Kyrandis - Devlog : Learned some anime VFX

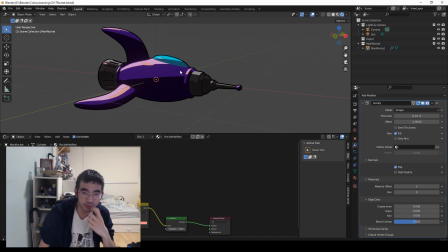[33:14]
But one thing for this nice thick outline of black, I just want to quickly go through that one here,
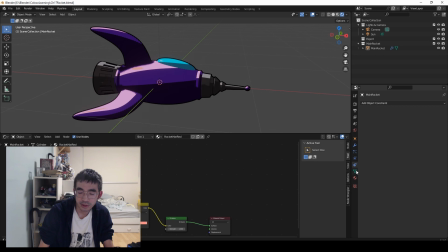[33:21]
is the is essentially just the material um it's like a it's
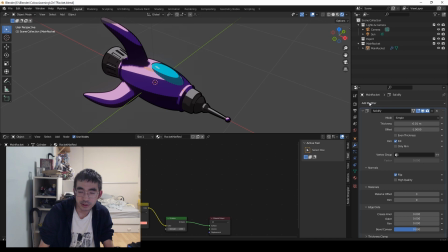[33:27]
a modifier of solidify but another way to do this is actually just adding a bevel too you can do do it with a bevel this is what i ended up doing in the scene itself and just um within the bevel you have to give it like
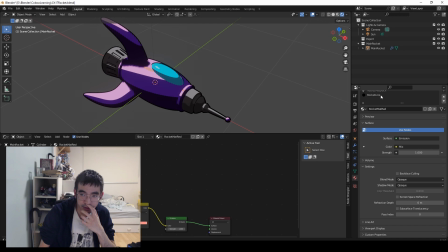[33:41]
a shading material material index essentially so i had to give it like a rocket line essentially which is this and you you switch the modifier to that index which is three on that negative one means it's just null like there it's not using anything but essentially you can make the line adjustable more
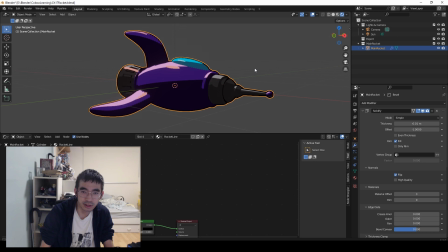[34:01]
than solidify i think solidify was a little weird also when when you're using either one of these uh make sure one of the things i ran into was that
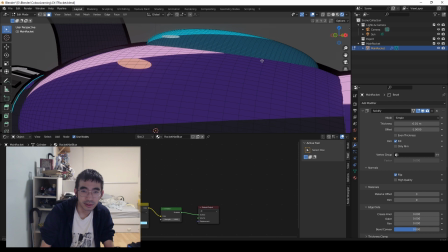[34:09]
one of these areas wasn't being highlighted because the uh faces was uh backwards so it was like the normals here if
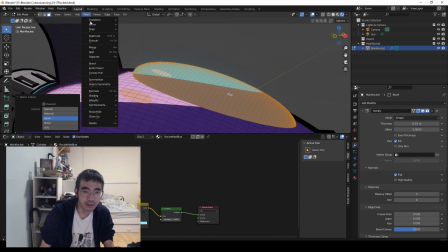[34:17]
you flip it it's essentially gone because this thing's facing inside out and I'm not too familiar with blender yet how to see back face calling but that's pretty much what's going on
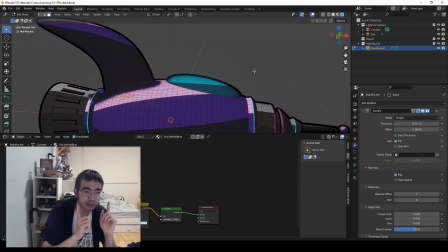[34:26]
so if you actually just flip it again or make sure they're all flipped one way there's another way to view which way the normals are pointing out on the face which is which way is front and which way is back that's what normals are and or at least normal direction normals itself is
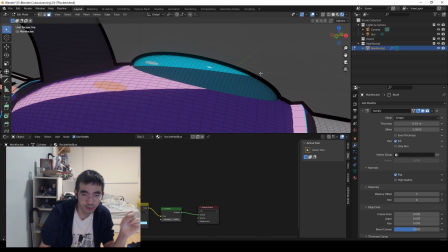[34:43]
like bump mapping essentially but yeah that's just to see which way it's facing out but if it's facing outwards then you should get this outline
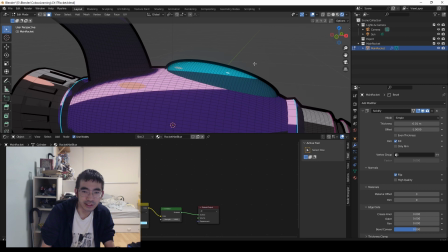[34:50]
if it's facing inwards it's probably on the other side which is inside when i go in here but uh obviously people don't see that so you want to
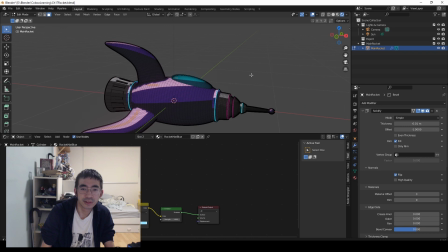[34:56]
flip it and make sure all the all the faces are facing outside for the external parts that way you'll get this nice outline
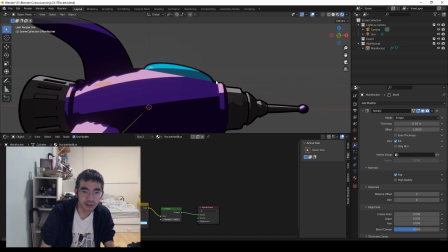[35:03]
that works where in any angle and look uh essentially like like stylized
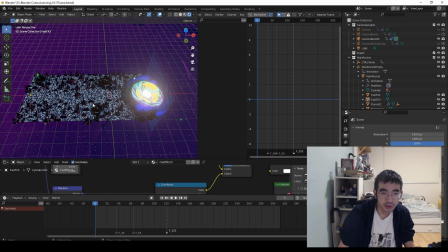[35:10]
okay and here is the scene and this is essentially what was going on in the uh in the entire like 15 second clip is uh first starting off with
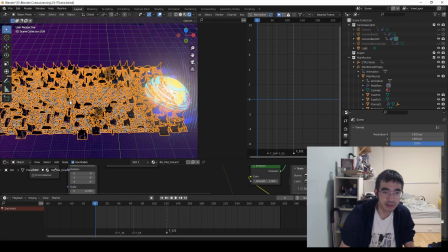[35:19]
just bringing in the city extending the the ground outwards so that there's a bit of more of a path on that plane so this
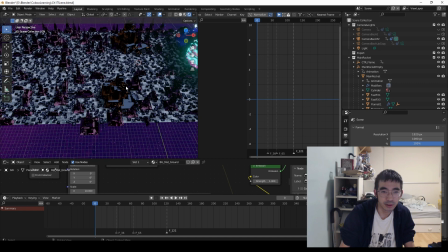[35:27]
can be extended either like in either direction of x or y in case i needed the city to be bigger but this was uh enough to be necessary
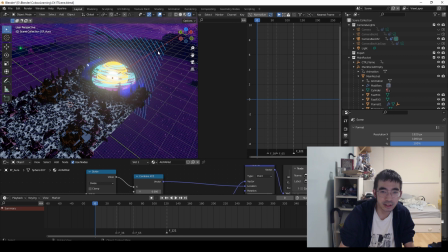[35:35]
and then uh also putting in like the orb so bringing that in it was basically just appending all the little bits and pieces into this
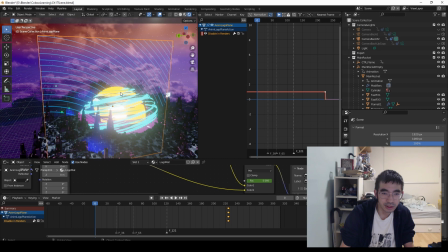[35:43]
one large scene um the motion graphic at the end i changed a little bit and added like this wave texture and this sort of like radio like
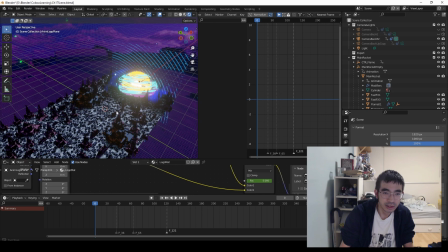[35:51]
wave thing that eventually turned into a noise uh re-combination of the texture into my name just so that it looked a little bit different and
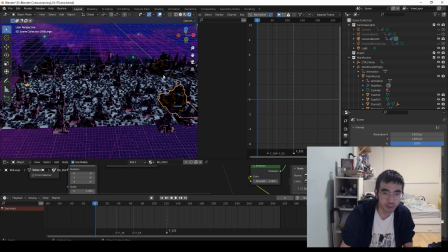[35:59]
pretty cool um then the explosions and the buildings were placed some of these large yellow buildings were placed manually just to break up the scene in
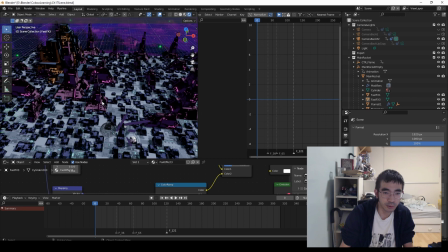[36:07]
the background a little bit depending on which way i wanted the scene to fly a bunch of empty spheres were used as placements for the explosions just
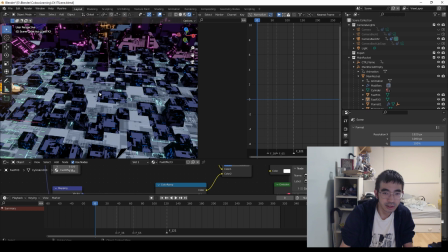[36:15]
so that i know where the trajectory of this rocket was going so this rocket's like flying through here and then it's walking through over here and
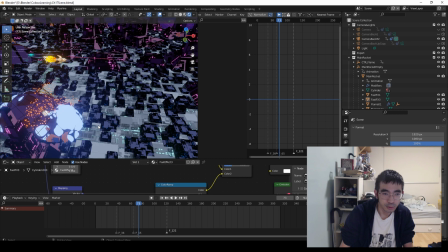[36:23]
then you see that first explosion and it blows up this was before i actually brought the explosions in and then then the second one like over here
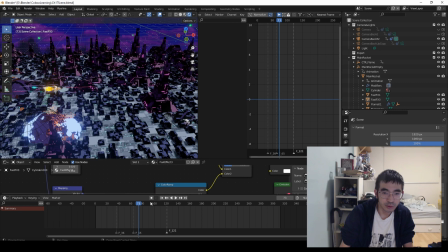[36:31]
which was like inside the camera almost just to really bring it close to the camera and eventually the last one is around this last building here this
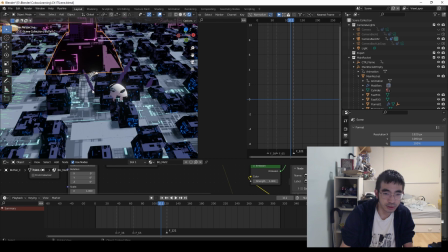[36:40]
one was actually manually this building here is manually placed so it had something to maneuver around and i put the explosion in front of it here
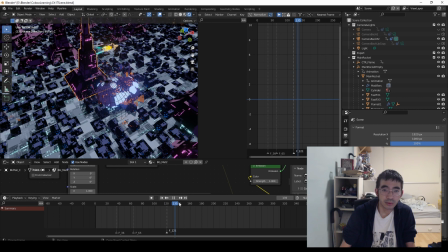[36:49]
just so that it's like being shielded by the rocket here and just timing the explosions to make sure they come out at that right time so that's essentially how
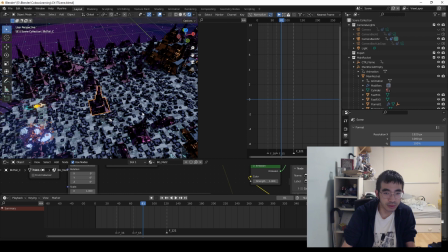[36:57]
it's going on here and then it's uh it's it's it's a lot of adjustment as well too the initial sketch wasn't this refined on the rocket's movements and then camera shake was also added in within the scene it wasn't added in post uh because i think it's just far more
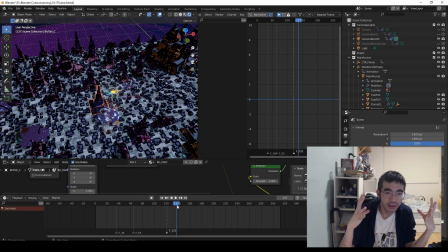[37:13]
accurate for the camera to react to the to what's happening within the scene rather than post because the post would be a rendered frame and whereas camera
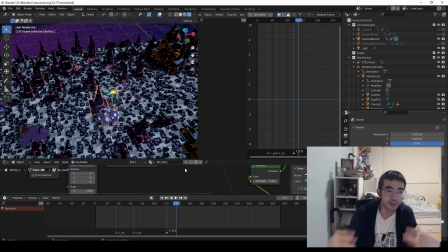[37:21]
shake within on an object here is much more accurate to when the explosions are happening like i know where it's happening on the frame but uh the shake would probably be a little bit different on an object where whereas compared to it being on post on post it's like what if i had
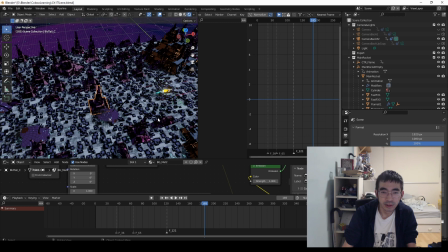[37:37]
to change the shake on post it would be a lot harder to time as well as like blend in and out as to
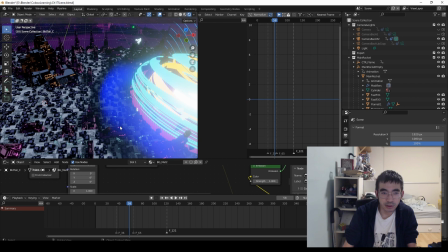[37:44]
where the explosions are disappearing so those little subtle details were really important to really hone in the explosion effects.
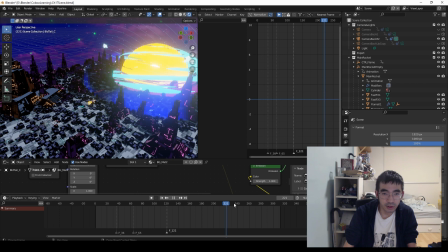[37:51]
And as it gets closer to the end, essentially, it was also just making sure that the rocket went far enough into the distance
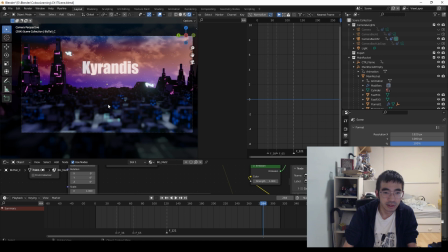[37:59]
to get the scene complete, essentially. It kind of just stops out there in the end, but you don't really see it because this is the camera view.
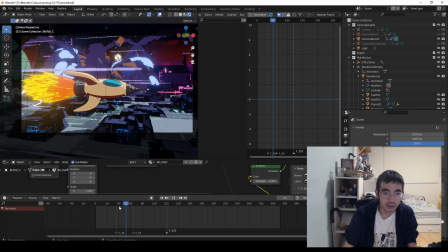[38:08]
And it just looks like a star, so it's not really noticeable. It just kind of sits there. So this is essentially what the whole scene looks like.
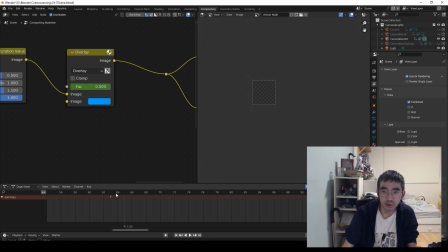[38:14]
And then as there's like some even like more minute details of like compositing in these frames in particular, just to see essentially where
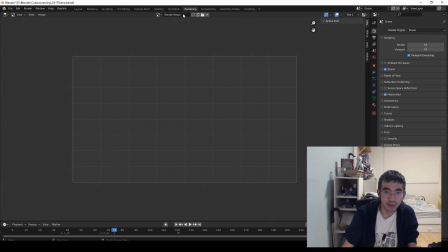[38:27]
where the explosion took place. so where the explosion took place sometimes the oh shit
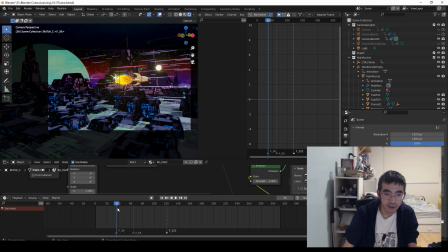[38:37]
so say for instance that around like this frame here just before the explosion I put a marker here because the explosion occurs right there and I wanted this frame when it rendered out to have like a blue filter essentially
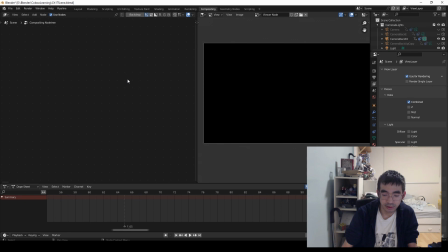[38:53]
just don't remember how to get the also I don't know where all the nodes went oh here they are that was weird so when it got to this point here um at the 36 mark uh
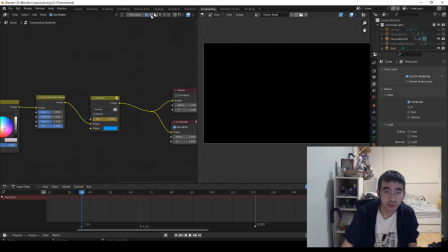[39:09]
there was like a blue overlay here and okay
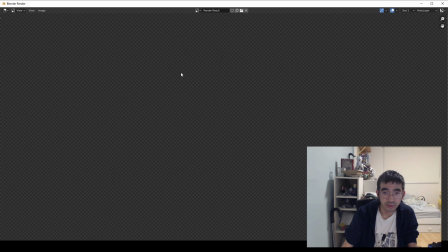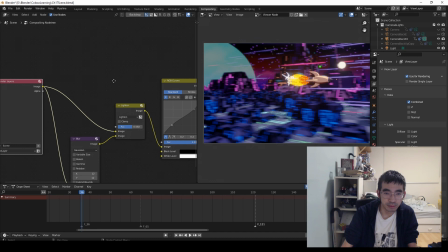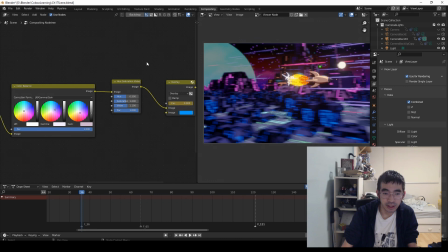[39:37]
sorry i had to like render an image there for this to show up so basically
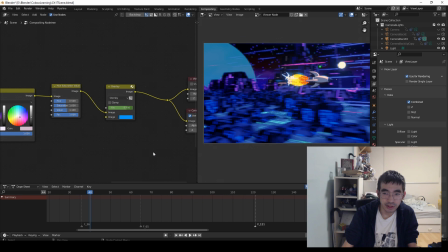[39:43]
um yeah when it got to this frame i wanted like something blue to happen here which is the signal of an explosion going off so while it looks you can view it easily in this in this video here but within the scene it happens almost like in less than a second essentially
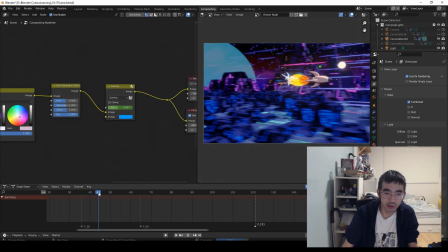[40:02]
and it fades off very quickly to really signify the explosion so essentially this this renders and bleeds off per frame into the scene and then uh essentially when the explosion is cleared it's already gone somewhere by about here
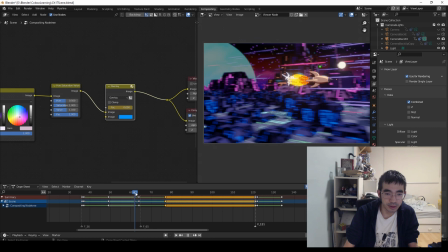[40:16]
because this is where the keyframes are it just goes all the about to here and then it happens again somewhere around here where the second explosion happens and then it clears off again and same thing at like the third explosion i changed the timing a little bit to be a bit faster since
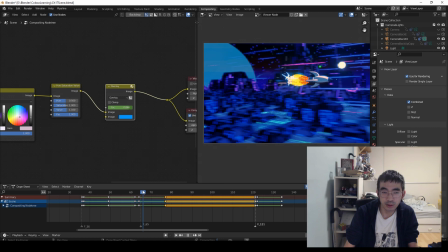[40:29]
it's a little bit further away from the camera i should have probably made the second one a lot longer since it was so much closer to the cameras to really drive
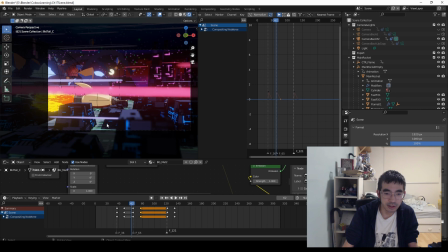[40:36]
the effecting and it was actually trying to time this as well with the scene here because this is where this one starts the second blue like filter to showcase uh the incoming
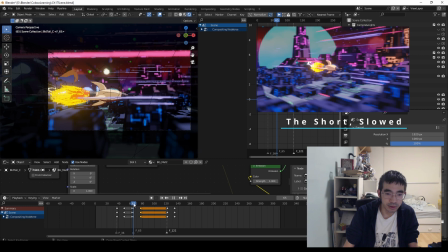[40:48]
of an explosion occurs like somewhere right about here so because by about this frame
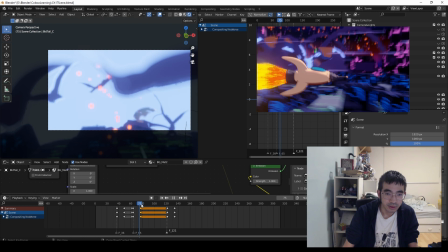[40:54]
here this explosion is pretty much in your face and it's kind of gone and
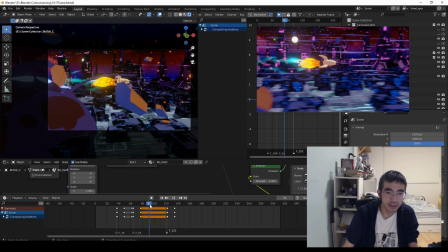[40:59]
then by over here it clears out and all the debris is like flying around
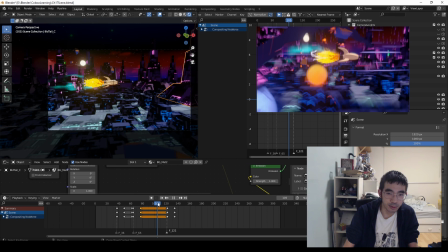[41:04]
and it's a little bit harder to view the scene this way because i'm only scrubbing through it like in slow-mo frame by frame so i get to see all the
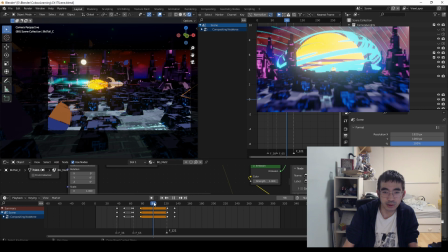[41:11]
particles and stuff flying away but within like regular viewing speeds like these things all happen within like less than a second because
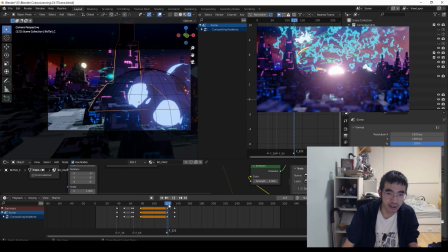[41:18]
this whole scene is like 15 seconds long that's one of the things i should have kept in mind when i was doing this but overall i think the result was still really
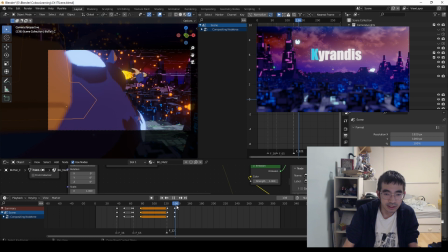[41:25]
sick and this whole scene is adjustable and recreatable in any ways and i can create a much longer scene anyways um